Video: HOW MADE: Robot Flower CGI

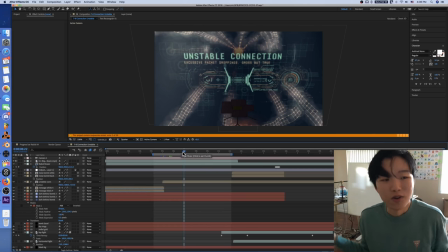And if I just, you know, pay for a product and support them, I think that's actually a good thing. so this animation here is not made by me where is it if i can find it that'll be really good unstable connection
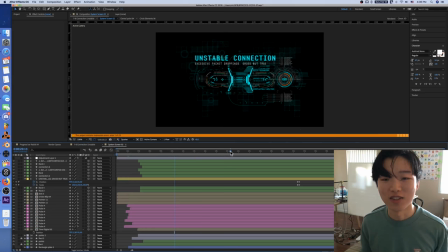so there's that super laggy if i think if i click somewhere it's gonna like take a long time it's gonna freeze for a little while and look at all those things there's so many things going on you know i think it would just be kind of a waste of time to try to learn how to do this in the
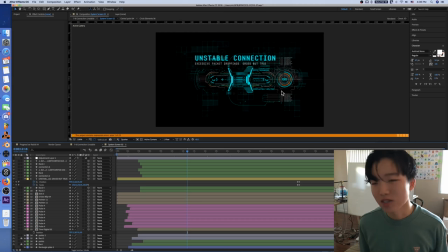time it takes to make an episode and having this being already made I think is something that is has really helped create the product and that's all that matters now there we there we have this it's like this dumb little joke excessive package droppings gross but true
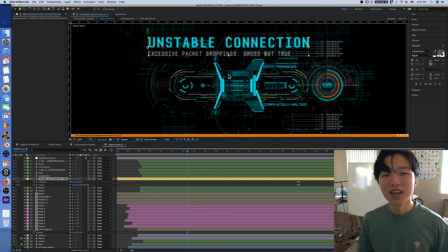this really wasn't meant to be like as big as it is like originally this thing was a lot smaller like it was down there but it was hard to read the words unstable connection so I just made it bigger and and now this thing is in the spotlight either way no oh well you know
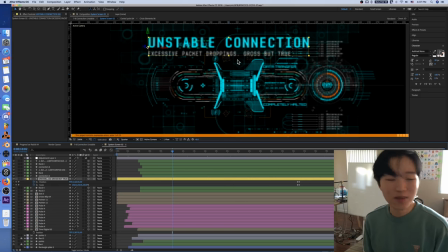it's a joke that i made and it got seen so it's pretty good stable
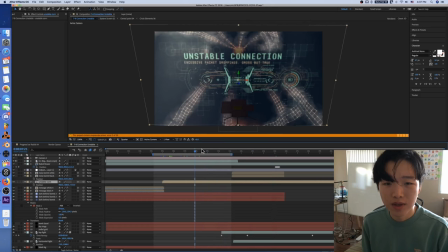connection all right so that's going on is there anything else to talk about in this thing that's different i think one thing i did was i added a little some dark blobs that would make it a little easier to read so without them you know You got that shine in the background.
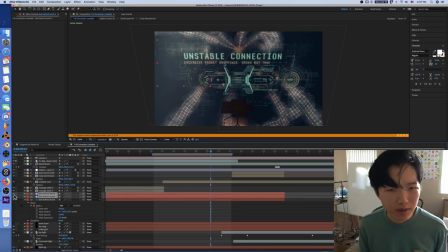It's hard to read. So I have these sort of masks. This is a solid, I think It's a solid with a mask applied to it and that mask has a feather Can we look at this on its own?
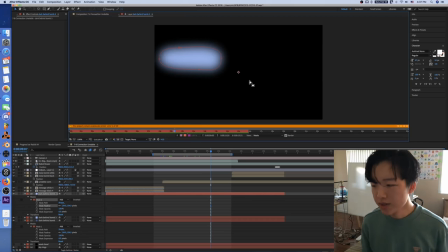Yeah, there it is. Okay So this mask is like bluish,
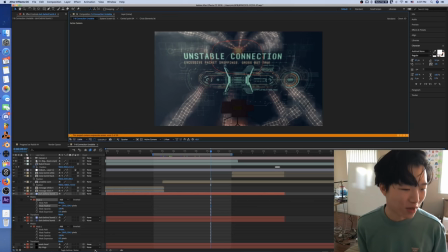but it makes some a very un-bluish effect because we've got the blend mode set to subtract Which means it's like the opposite of blue. It's removing blueness. This is like almost getting into like chlorophyll how chlorophyll is green because it's the only color that it rejects
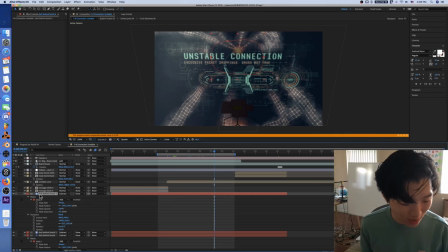if we change the color of this mask is it ctrl shift command shift y yeah
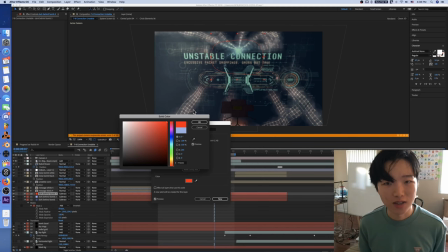we change this like to something super red you can see it becomes like cyan because that's the opposite it's removing all the red it's subtracting red from whatever's behind it make it green becomes pink so that's that and i made it that color just because i think if i made
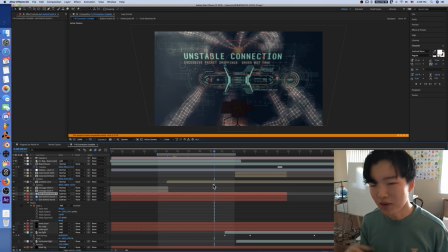it like just a grayscale thing it would just look like you made it darker and this making it this color matched the color scheme of this scene better and that's how that ended up is there anything else
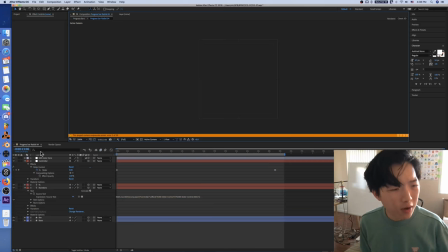here no okay so these compositions are all kind of variations of each other
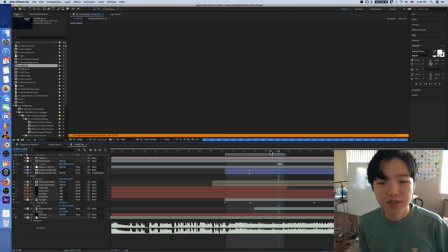will die okay this is the scene where robot flower is now
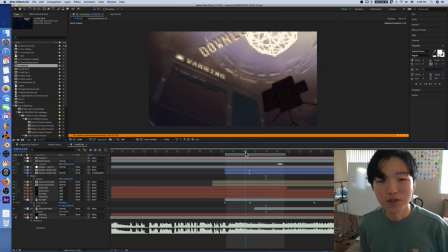discovering that that remote is doing something and this panel here this
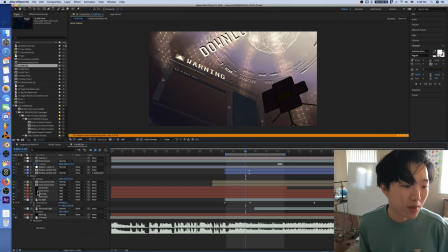really cool thing building up unfortunately was also not made by me but i did sort of mess with it enough that i can say that i had a little hand
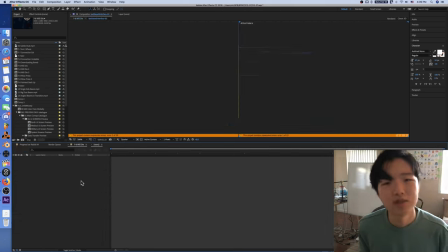in it can i find it text interface yeah there we go there we go i like this one because it's 3d this is
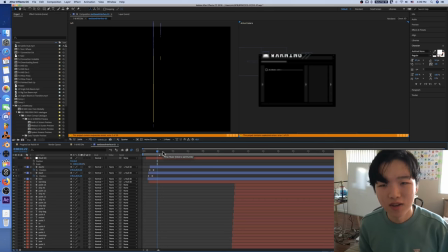made by someone else i should put links to them but But yeah, well, you can look in the description and see if I've done that. Yeah. And yeah, so we've got the two views here. We've got on the left side, we've got side view.
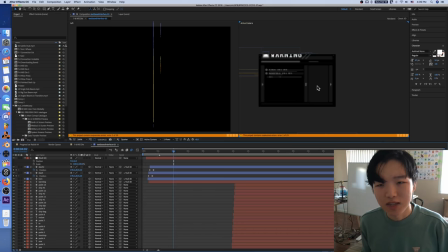Right side, we've got front view. I did not have any part in this. This is just, I guess, whoever made it did that because it was helpful for them to make it.
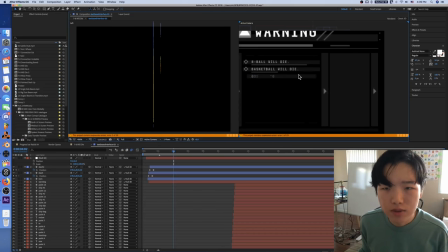If we turn up the resolution, which we're going to have to do. There we go. Eight ball will die. Basketball will die.
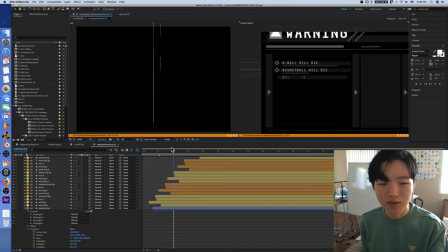It took a lot of, it was pretty tedious to try to synchronize these up because we've got, we're inside this composition here, but the audio is out there.
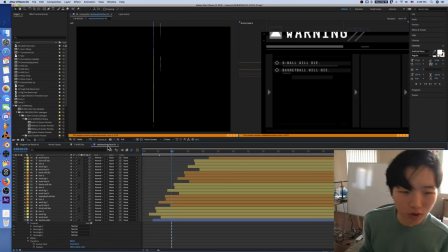So we kind of have to bounce back and forth to see if it's, is it synced up? Is it not? Yeah. And what else is going on here? So those are all lined up. And then we have this text on the right and I didn't really know what to do there.
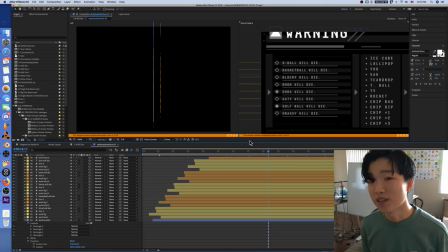So I just filled it up with the rest of the other people. That's that. Nothing else done there.